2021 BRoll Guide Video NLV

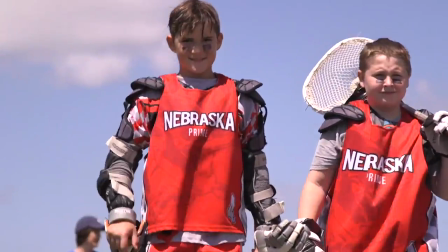It is essential that we gather B-Roll. B-Roll is any supplemental video that's considered to be secondary to your primary footage.
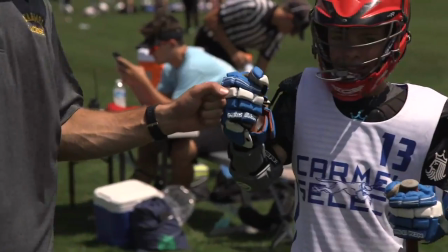As part of our contract, we supply our event partner with a 30-60 second promotional video recapping their event.
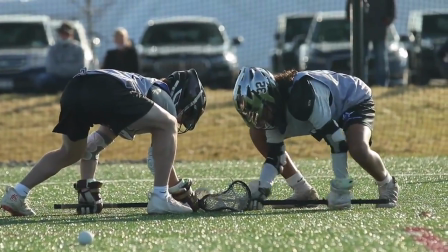In order to create the best possible promotional video,
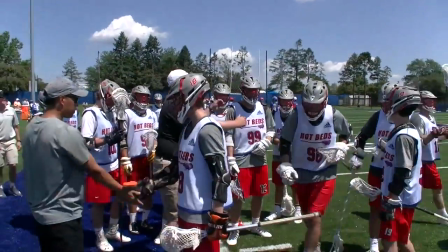we need to film a variety of B-Roll shots that can better help tell the story of how awesome and well-run each event is.
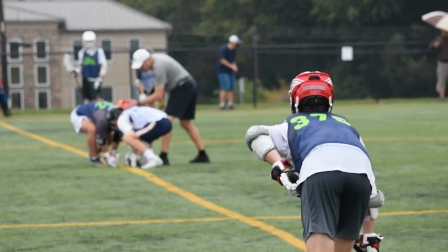This promo consists of B-roll taken at the event, edited together with the music track, logos, slow motion, and telling an overall story.
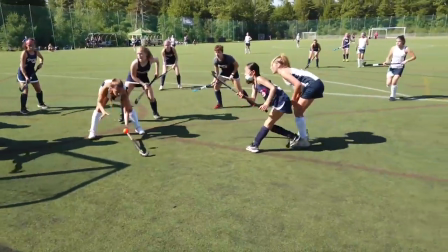When filming B-roll, we always want to make sure our camera is in the highest quality setting.
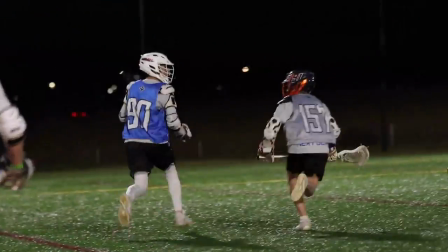You can check these settings via the camera menu. If you are still unsure after checking, reach out to your point of contact in your event book.
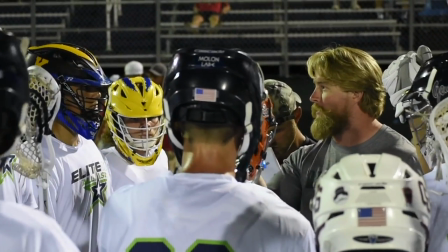With our promos, we always want to tell a story. We always need shots that show a start, middle, and end.
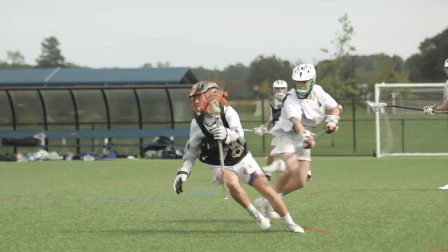To start, all footage should be shot using a tripod or some other form of stabilization.
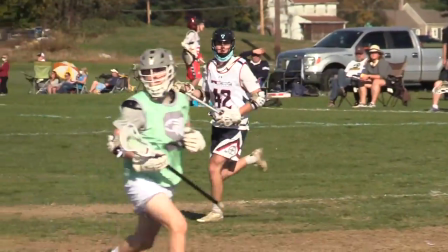Handheld footage is unacceptable unless specifically directed otherwise.
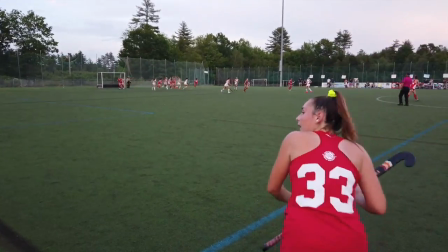Some examples of shots needed when filming B-roll that will help us tell this story include ground-level action shots, players warming up,
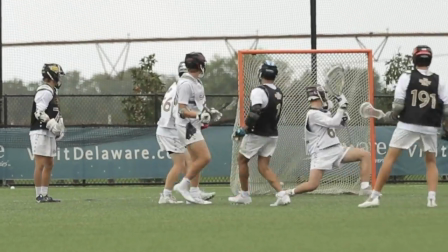goals scored, goalies making saves,
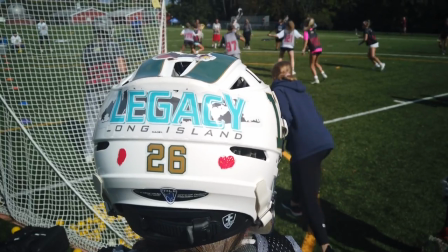college coaches on the sideline, close-ups of club-slash-high school logos on players' helmets,
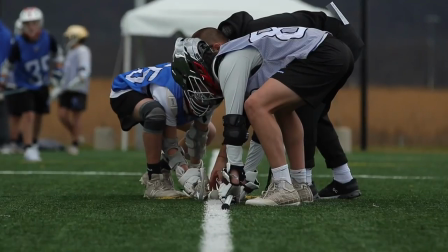tight, well-filmed gameplay shots, close-ups on face-offs, and establishing shots of the venue.
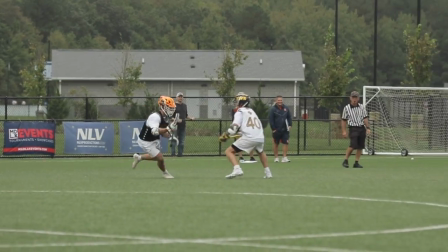The B-roll you gather should be approximately 70% gameplay,
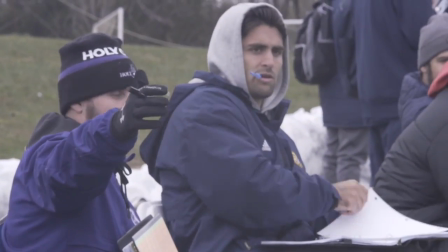20% sideline and college coaching shots, and 10% venue.
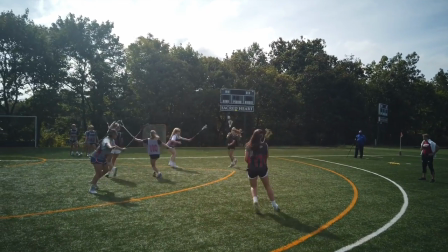Next, you will see examples of well-filmed B-roll used in one of our completed promo videos.
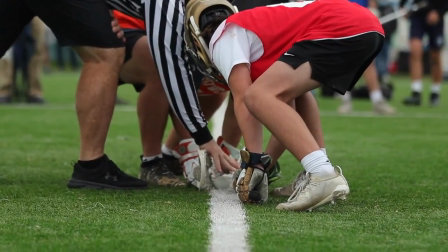All the shots used were framed correctly, followed the action, and were full high-definition quality.
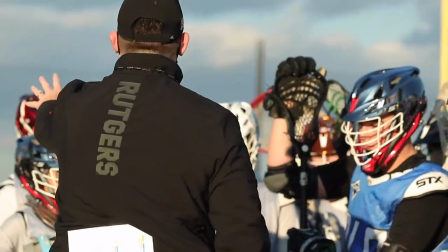Again, shots we need include college coaches on sidelines, college coaches' logos on apparel,
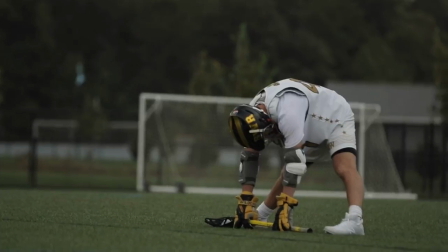athletes putting on gear, athletes warming up, close-up of face-offs,
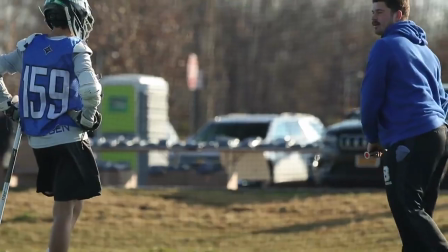goals, coaches coaching, team huddles before games and during halftime,
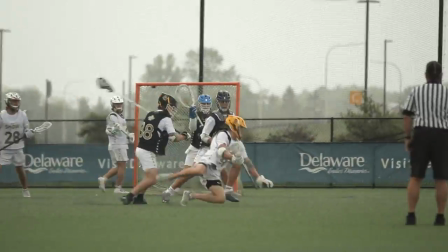goal celebrations, close-up of game action, big hits, great saves, trophy presentations, and all-star game gear.
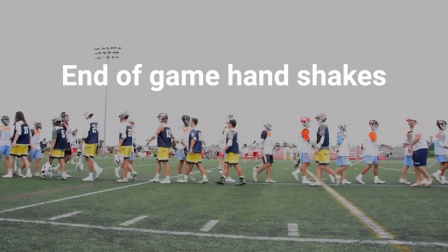Shots we do not need include end-of-game handshakes, concession stands, athletes walking with no equipment on.
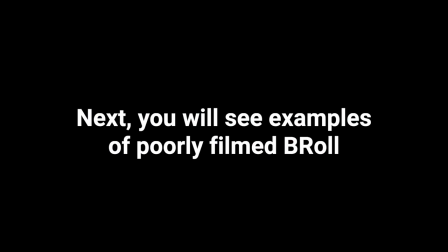Next you will see examples of poorly filmed b-roll.
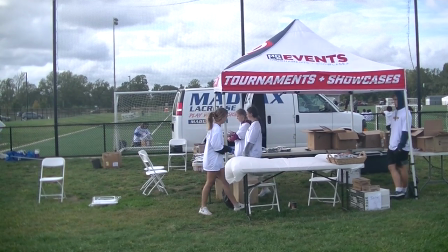Here in this shot we see a poorly framed venue shot with a chair folded on the ground, a gloomy looking sky,
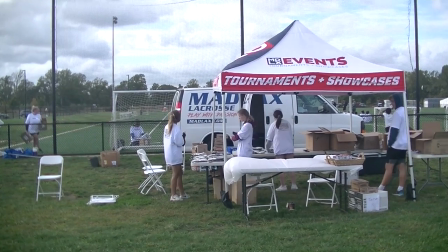and people that aren't really paying attention just an overall bad poor shot of what we want to
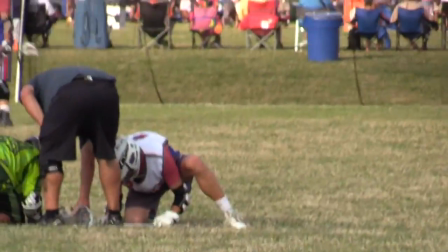portray the venue to look like here we see a very shaky face-off it
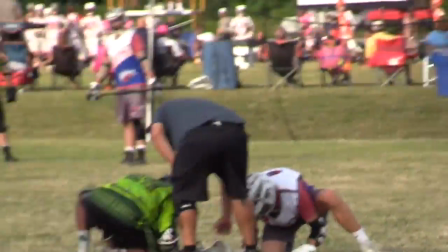is too zoomed in and it is not stable at all whoever filmed this did not use a tripod and or they were zoomed in way too far making the footage shaky
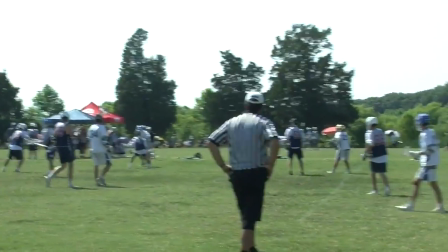and unusable here in this third shot we see a very wide shaky shot of the action the main Same problem with this
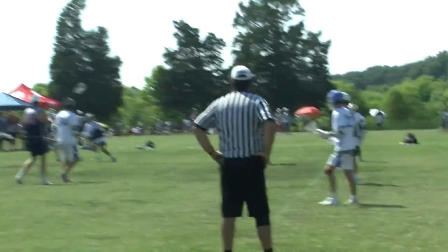shot is it is hard to find or follow where the action is and again it seems
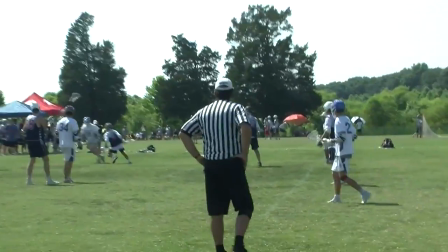no form of a monopod or a tripod were used for stabilization making the footage very shaky.
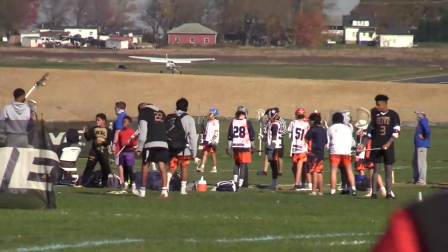And in this final shot we see shaky footage of a plane landing.
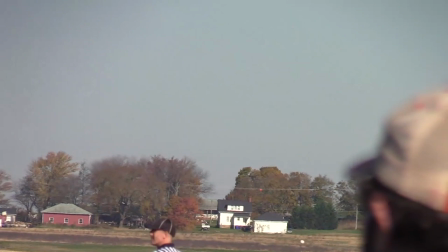Just an overall unnecessary shot of b-roll that we will not use. Thank you for watching this video and please reach out if you have any additional questions.